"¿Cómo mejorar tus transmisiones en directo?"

están probando el ancho de banda esto va a tardar unos minutos, los cuales nosotros vamos a aprovechar para decir ¡No tengo Twitter! ¡No tengo Twitter! Bueno, después del escaneo en el cual vimos en pantalla,
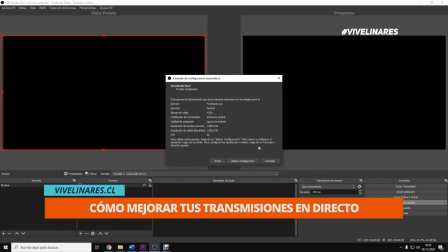acá está el resultado de la prueba completa donde se han dado los ajustes ideales para la transmisión Entonces es aquí donde nosotros ponemos aplicar configuración y listo, tenemos nuestro OBS Studio configurado para lanzar un Facebook Live Ahora te vamos a mostrar tres de las formas más utilizadas para hacer transmisión de streaming Si vas a utilizar la cámara de tu equipo Igual te recomendamos utilizar un programa para hacer la interfaz entre la transmisión y el monitoreo.
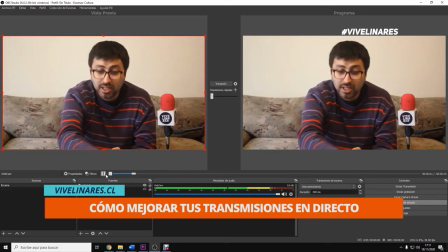En estos momentos estoy transmitiendo desde mi webcam a través de OBS Studio. Con el cual el programa yo puedo agregar GC, puedo agregar textos, puedo agregar música, imágenes, videos, transiciones y muchas cosas más. Es por eso que te recomendamos utilizar siempre un programa de transmisión.
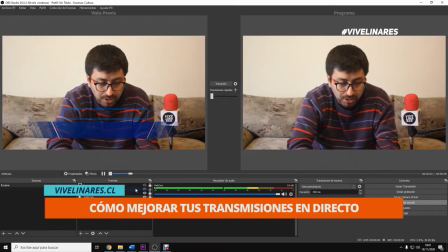Ahora en este momento yo voy a agregar un GC con mi nombre. Entonces busco el GC, lo cargo y ahora también cargo un texto en el cual escribo mi nombre
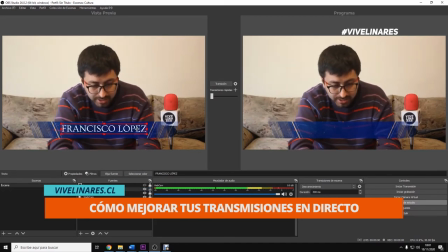Ajusto el tamaño del GC y del texto y listo, lo puedo lanzar a live En estos momentos también voy a colocar un logo institucional para darle más seriedad a mi transmisión Esto lo puedo hacer también
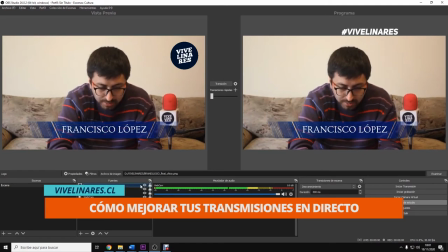a través de OBS Studio cargando una fuente de imagen Y colocando el logo, ajusto el tamaño del mismo hasta encontrar la proporción indicada y listo, lo puedo lanzar al aire. Otra forma de transmisión es una conversación entre dos o más personas. Para eso es muy utilizado StreamYard, pero nosotros les recomendamos utilizar OBS Studio por las prestaciones que esta tiene.
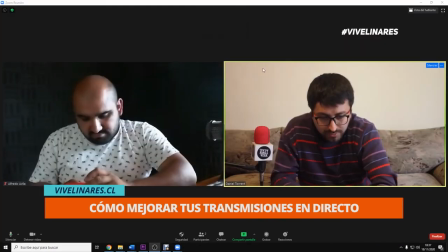En primer lugar, voy a abrir una llamada por Zoom con un amigo.
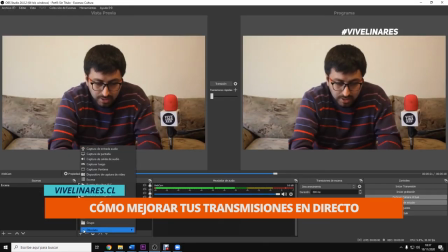Luego voy a hacer la captura de la ventana a través del OBS, la cual me va a lanzar la captura de la ventana del Zoom para la transmisión. Al tener la captura de la ventana de Zoom, yo puedo hacer lo mismo que hice anteriormente, agregarle imágenes,
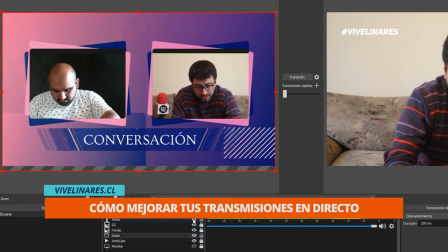textos y también cambiarle el fondo negro y ponerle una imagen de fondo para darle más armonía a la transmisión. Finalmente, ¿qué pasa si estoy en una conferencia o en un teletrabajo y quiero mejorar mi presentación a través de Zoom? OBS Studio me facilita eso y me ofrece una alternativa bastante simple y bastante útil. Para eso vamos a utilizar la Virtual Cam o cámara virtual. Yo ya tengo acá montado en el OBS un PDF con mi cámara
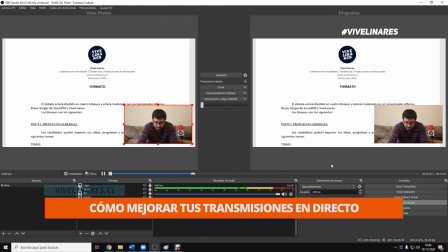web minimizada para poder mostrar y hablar al mismo tiempo.
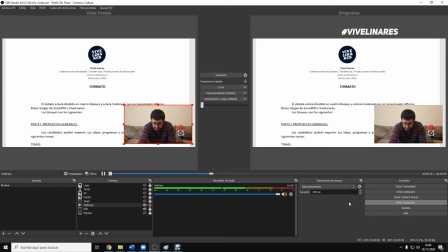Entonces yo voy a la opción de iniciar cámara virtual acá en el OBS Studio, donde va a hacer el enlace para transformar el OBS en una cámara web. Abro acá lo que es la reunión por Zoom y en la configuración de la cámara elijo OBS cámara virtual.
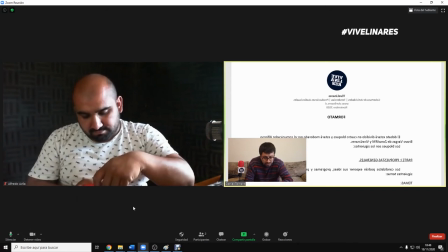Y listo, acá estoy transmitiendo lo que es el PDF,
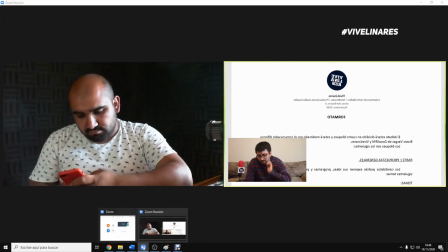mi presentación a través de la cámara virtual Pero se ve al revés Para mejorar esto y para arreglarlo
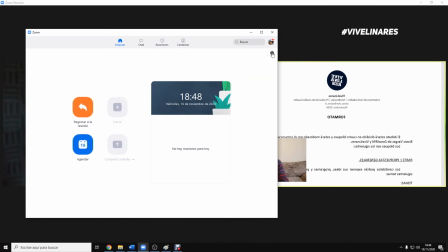vamos a Video Settings o Configuración de Video en el Zoom Y donde dice Mirror My Video,
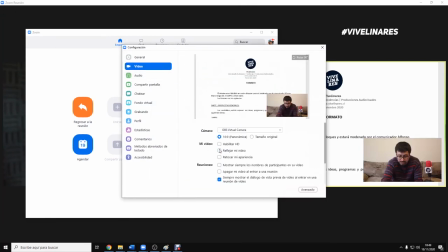que es el video de espejo Deseleccionamos eso,
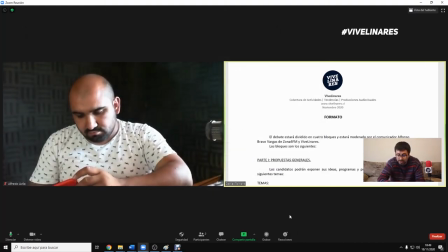cerramos y listo Acá está nuestra transmisión de OBS pasada al Zoom También uno puede aquí a este video agregar lo que habíamos mostrado anteriormente Ya sea imágenes, ya sea GC, ya sea música y muchas otras cosas más que te permite obedecer Bueno, cerramos este video Esperemos que todas estas recomendaciones para mejorar tus transmisiones en directo te hayan servido Nos vemos en otro video Un abrazo Chau chau